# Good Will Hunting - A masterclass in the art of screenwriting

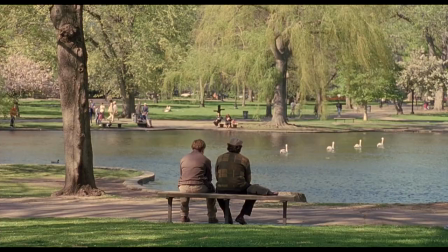8:16 He lays it all down on the table, and while he respects Will's intellect, he drives it home to him that he knows next to fuck all about what the world truly has to offer.
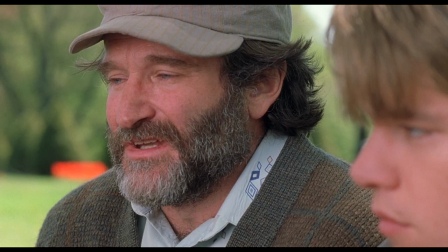8:25 It's a mesmerising monologue from Robin Williams, who delivers it with such heart and wisdom.
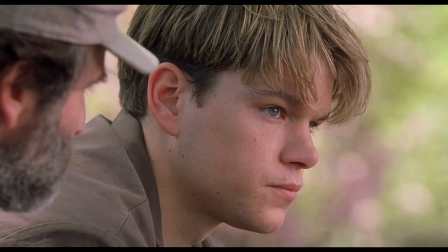8:31 And for their characters, it's this point where Will doesn't have any smart comeback or rebuttal.
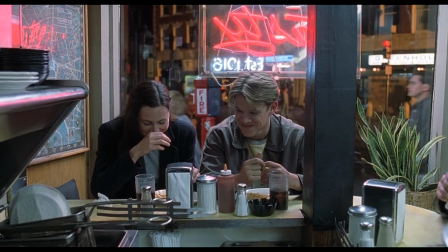8:36 He just sits there, and he listens. There are numerous other scenes that I could go deeper into,
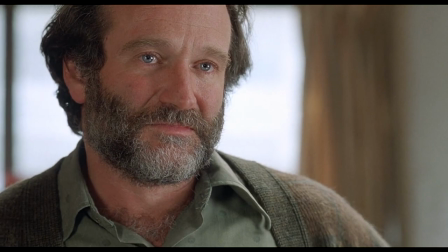8:42 which is testament to how gorgeous and rich this film is. but the one scene I want to finish on is the final therapy session that Will has with Sean.
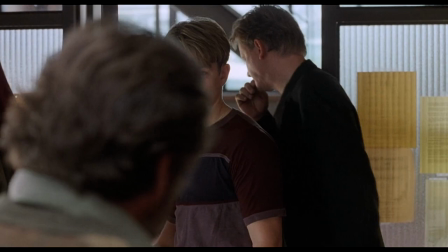8:50 They've come a long way in the time that they've had together.
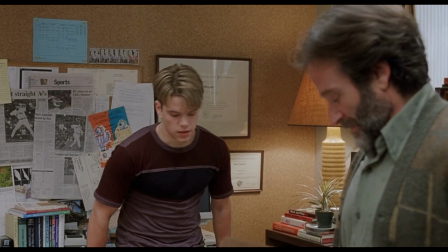8:53 Will has finally reached a place where he feels comfortable in Sean's company and Sean has learnt a few things about himself from Will.
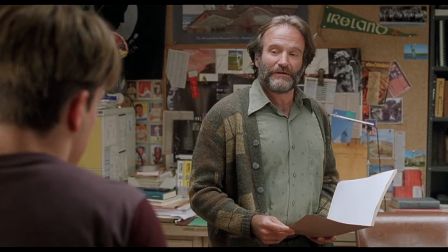9:00 Sean's reading Will's file and we get a glimpse at the abuse that Will suffered for most of his young life.
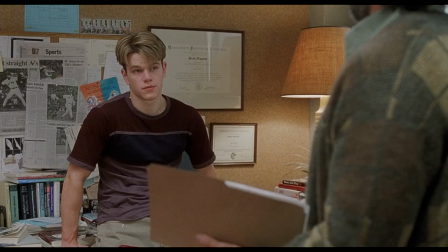9:06 Will asks Sean if he's ever had any personal experience with it to which Sean says yes at the hands of an alcoholic father.
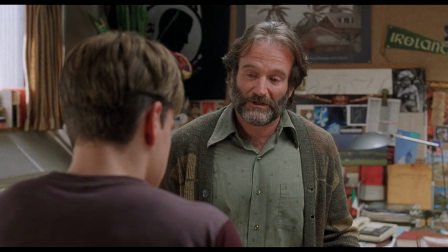9:13 Sean then takes a brave step. His following actions will either galvanise Will's healing or break it.
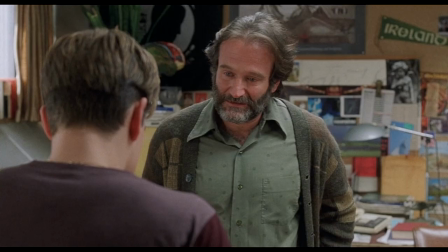9:19 With four simple words, Sean tells Will, it's not your fault.
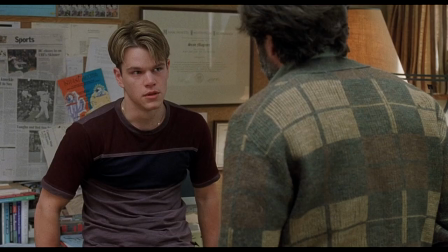9:24 Will is almost dismissive of the comment, but Sean persists over and over.
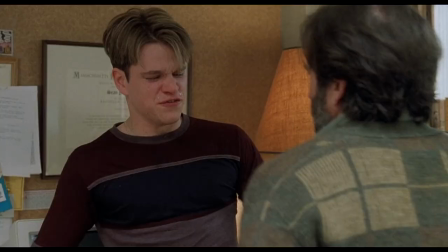9:29 It gets to the point where Will is teetering on the edge of becoming violent or finally letting out all of the hurt that he's suffered all of his life.
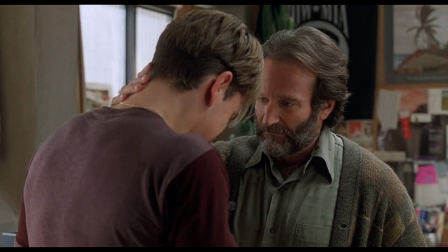9:37 With one final, it's not your fault,
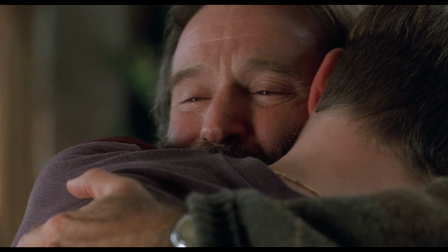9:39 the two men embrace and Will finally releases the pressure valve, spilling out years and years of pain and trauma.
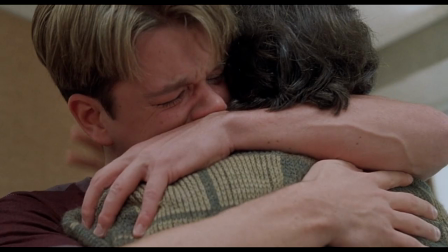9:47 His initial healing is now complete. He now knows he can trust another soul and that not everyone in this world is out to hurt him.
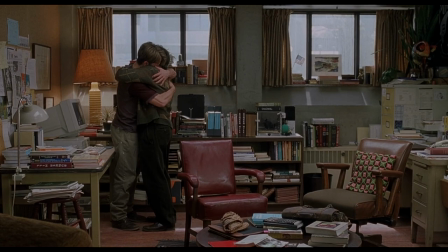9:55 It's the scene that the whole film has been building up to and its payoff is simply outstanding.
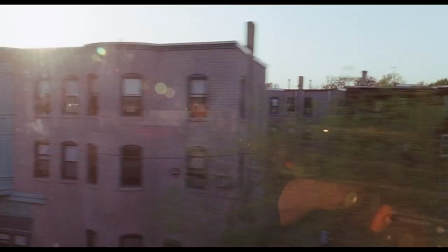10:00 I've spoken a great deal about how good the script is, but I definitely need to note Gus Van Sant's directing.
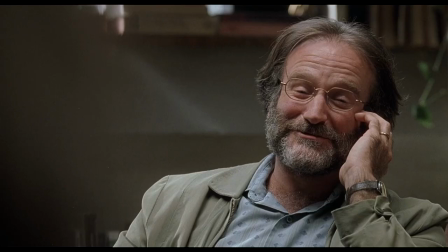10:06 It's magnificent. His framing of his shots is pinpoint accurate especially during the therapy sessions.
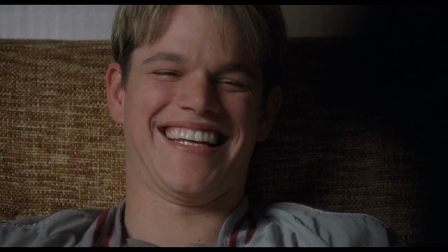10:13 It's intimate and close and it gives you this feeling that you're right there with them.
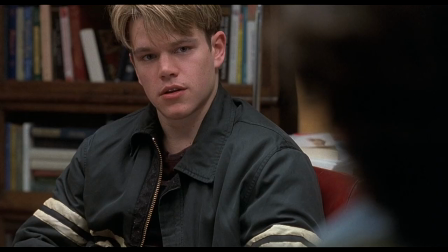10:17 I particularly enjoyed the scene where Sean is telling Will about the night he met his wife and
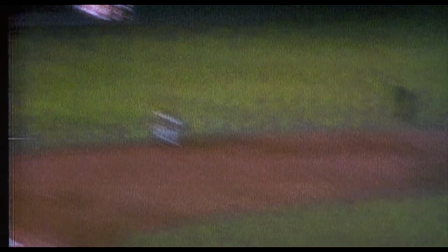10:22 it's intercut with footage from a historic baseball game that Sean should have gone to that night.
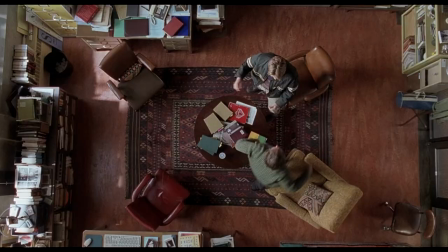10:27 Van Sant's camera work widens up to allow for Robin Williams huge energy as he runs around his office depicting the events of that game.
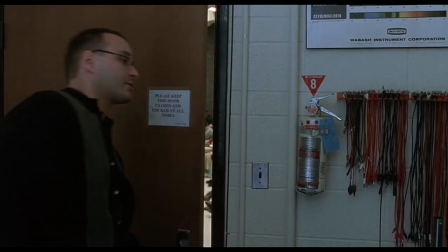10:35 The whole film is expertly shot and it's easy on the eyes.
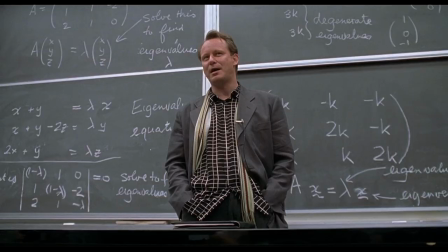10:39 Premier did a list of the top 20 most overrated films of all time and Good Will Hunting made that list.
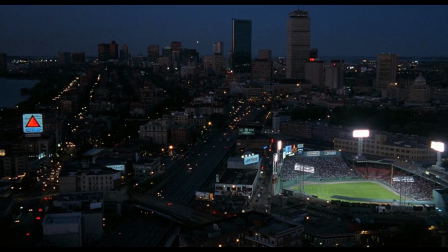10:46 Now films are an art form and art is subjective so there's no right or wrong when it
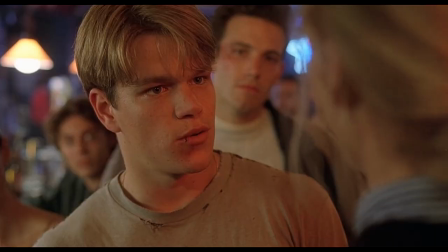10:50 comes to liking or disliking a film but as you might have guessed I adore this movie.
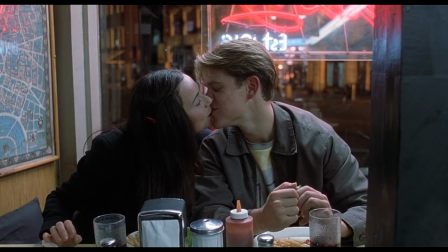10:55 It's a film about friendship, trust, love, loyalty and healing.
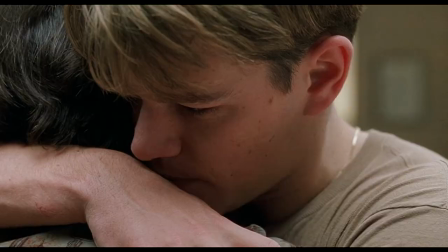11:00 It made me laugh, it made me cry and it made me root for all of our main characters.
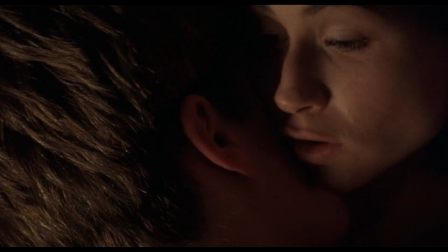11:05 It teaches us lessons about life and reminds us to take notice of the small stuff that's around us because oftentimes they're the most important.
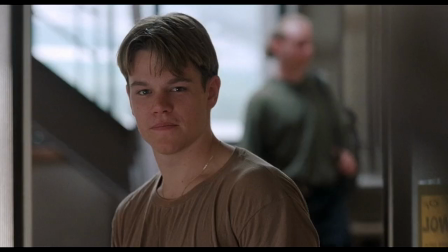11:13 Good Will Hunting is just an amazing film and I cannot praise it enough. If you've not seen it yet please go and watch it.